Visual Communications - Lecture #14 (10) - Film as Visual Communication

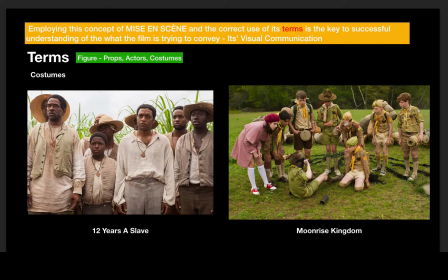[24:49]
And in fact, Wes Anderson, the director of Moonrise Kingdom, he goes ultra authentic. His things are almost hyper real. They become surreal because they're almost too authentic in a way.
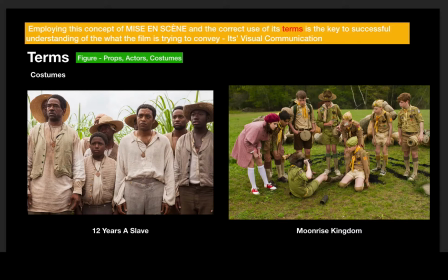[25:01]
In some ways, it's like, wow, that's even more real than real. But they really can kind of, costume, makeup, and hair. So I'm just going to include all those together. Can make up and convey, a change in character.
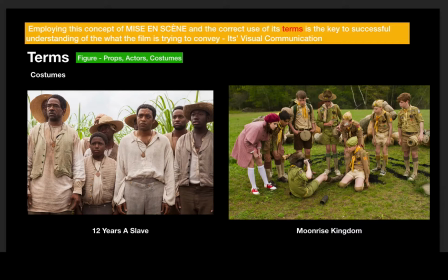[25:16]
Symbolic or iconic themes can be produced through costumes and makeup and hair.
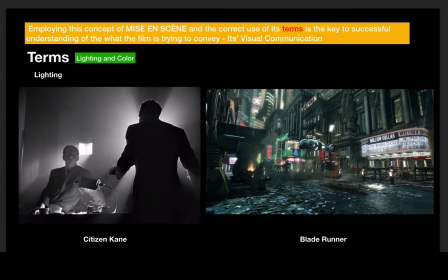[25:21]
So really important part. Then we've got something like lighting, right? So if we talk about another term, lighting and color. And in here we've got, Citizen Kane on the left. One of the great movies. Orson Welles directed that.
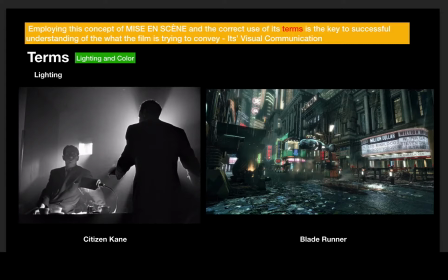[25:41]
It's an important dimension because it adds depth and complexity to a scene or a shot, creates an overall look or a theme for a particular movie. So Blade Runner on the right, there's an overall theme. It's dystopian Los Angeles in the future. We're in that future now, by the way, I think. But anyways, no, we're not yet, but we're close.
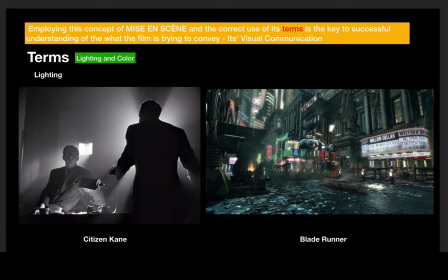[26:00]
It was always raining, so that's not right. But we don't get that much rain here. But if you've ever seen the original Blade Runner and then the new one that came out with Ryan Gosling a couple years ago, you've got, or last year, recently,
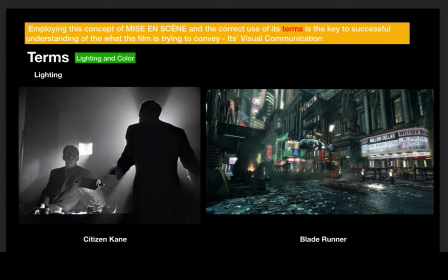[26:15]
you've got these very they're lit in a certain way that is almost a character in of itself. So when you're watching films, I want you to watch them for the lighting and what does that lighting communicate to you?
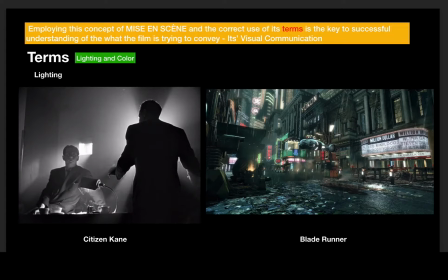[26:30]
How does it tell a story? What words does lighting put into your mind? What could it evoke for you emotionally? Sometimes it's beyond words. Sometimes you can't describe what you're feeling.
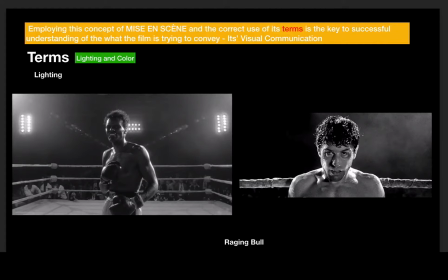[26:46]
Here's a famous, this is kind of two famous shots from Raging Bull. This is Martin Scorsese directed this movie. This is like 1980, I want to say. One of my favorite movies of all time. Robert De Niro's on the right, and he's a boxer.
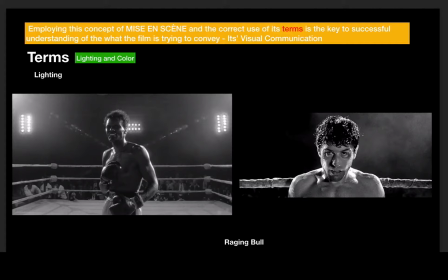[27:04]
He's playing a famous boxer, and just the way that this is lit. And one of the things that Scorsese did was he looked at old Life magazines, these classic Life magazines from, Life magazine was this magazine that was produced and was big, like a big magazine,
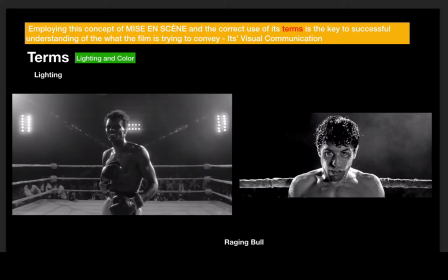[27:20]
physically big. And the pictures were ginormous in there. And most of them were black and white, clearly, for the time period, a lot of them black and white. And when Scorsese was coming up with the idea of how he wanted the film to look and feel,
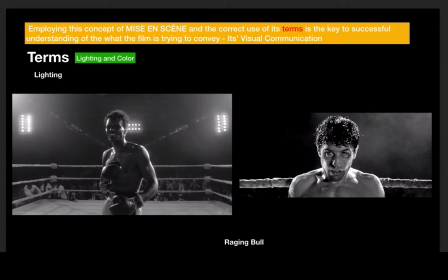[27:38]
he looked at Life magazine as his reference. He wanted the pictures to look like these documentary style, extremely lit, like really bright lit, but also he wanted them to look like police photos from the 30s and 40s,
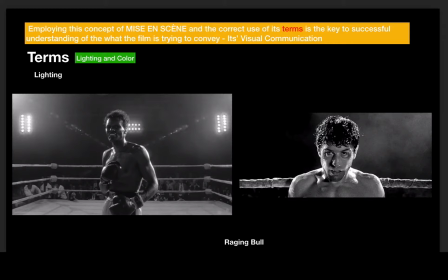[27:54]
like on the scene photos of the bank robber getting arrested or the person killed on the street. Journalists took these photos with these giant flash bulbs, and they would just have these extreme contrasts in light and dark. So he really wanted that kind of lighting. I'm going to click on this little guy right here, and you can kind of see a little bit of a GIF from that.
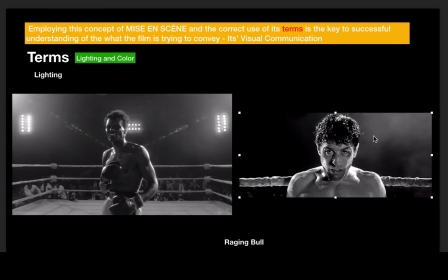[28:13]
Kind of cool. With the kind of smoke rising up, the steam rising up off his body, off the ring. Maybe even in the ring, people smoking in the ring, but I think it's steam rising up. But you can see over here, it's really smoky inside the ring.
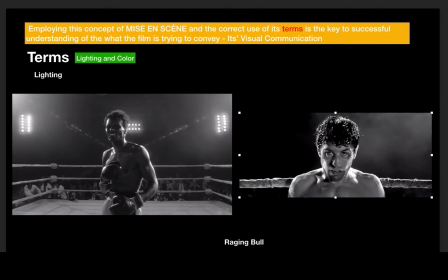[28:29]
One of the great, and this whole movie's in black and white, and it's so beautifully lit and dramatic, and it really makes you feel.
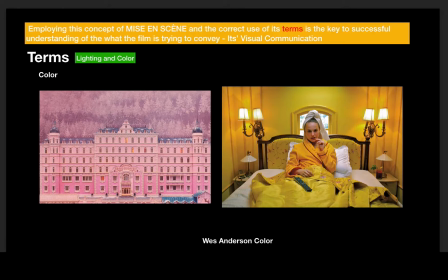[28:37]
Again, sometimes it goes beyond words. The next one for lighting and color, how about if we talk about color? I bring Wes Anderson up. He's one of our great filmmakers right now. Just like all art forms, color plays an important role in visually communicating themes and ideas.
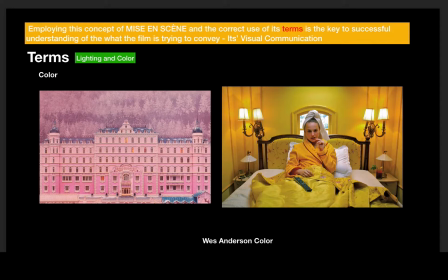[28:53]
It creates mood and can reveal lots of information that nothing else can.